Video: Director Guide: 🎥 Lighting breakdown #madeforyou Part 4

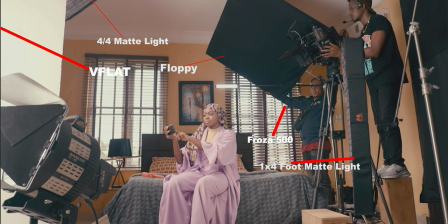4:03 As you can see, there's another one foot light in front of it, one foot with full grid in front of it, a one foot mass light with full grid in front of it just to create the beauty of her beside the phone which is on this other side of it.
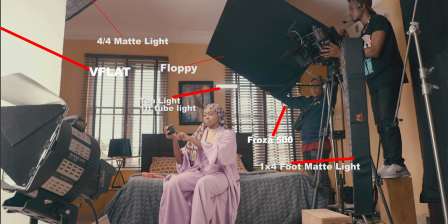4:17 As you can see, there's a small top light of like a one two foot light on top of her which creates the edge of her away from the wall and as you can notice there's a lamp here which is just just the 32 Kelvin bulb it's inside the lights and the particle lamp so far so good this is how we achieve this thing that you see here now this one was already done at the end of the day and this was like the 24th hour because we had like a 6 a.m. call time and we're after about 6 a.m. that was like 24 I actually said was 18 in my other episodes but yeah 24 sorry my maths was part.
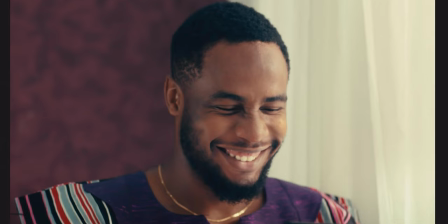4:55 This was just a simple setup that we had to do because we actually pushing using the shares to be able to create diffusion but there's like an extra diffusion that was outside that was actually bringing in the light levels that was bringing the levels that we actually used to key the talent.
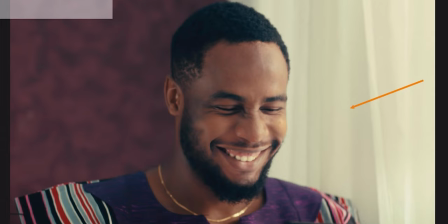5:13 We had like an M40 that was coming in from it that pushed into like an Opal source so we had like another Opal that was actually creating like a diffusion that before it actually now lit the entire shares so we had like a double layer kind of situation of diffusion that happened with
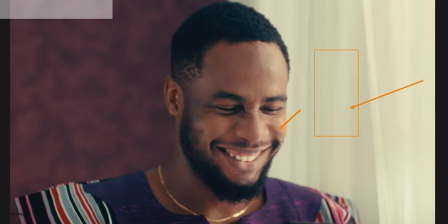5:31 the entire scenario and this actually now landed on his face so we had the shares bungeed up to be able to create varying texture of light to simulate the presence of the and how light scatters due to the intense quality something we could have done right though was if we had there's this
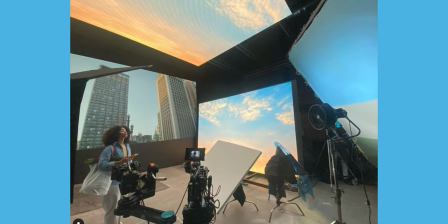5:50 new ultra bounce um that's created by a company i've forgotten their name but they have like these layers of the blue
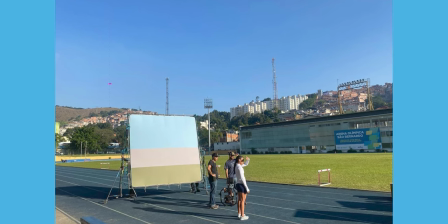5:57 in the sky the green and the grass or the concrete jungles just like different bits like an ultra bounce so when you bounce into that it almost feels like what will happen
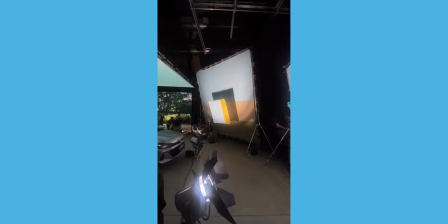6:04 in the sky because the sky has like some interest of cold light concrete you'd have like your gray tinted with some kind of brown then if you have
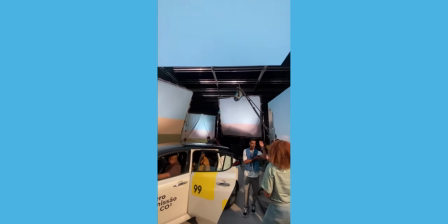6:12 foliage you have that green and that'll give us like some kind of cool reflections that'll be something i would love to experiment bear not something
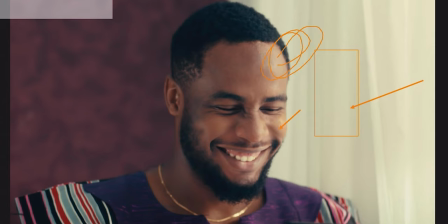6:19 that would afford it because what that would have led to be somewhere around the top of his face around here you probably see like that kind of blue the bluish and reflection with some neutral tones and maybe some green in the shadows and that's how that would have played out in this bear
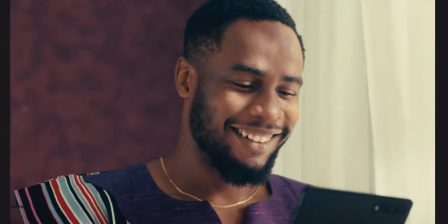6:35 not in this case though but this is just like a straight quick close-up for like some quick shots you can see some of the hard patches coming into the face if you actually get to look at this frame where you actually get to see it here, it's creeping up there, you get to see how it creeps up to some of these cheeks,
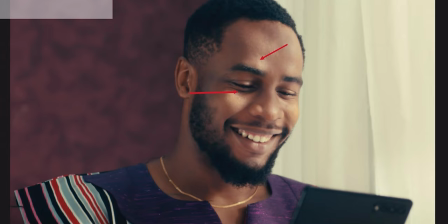6:55 those are like leaks when he like goes in and out and helps sell the believability of... This was shot in there and it was more interesting because it was a medium shot so there was not really much to do.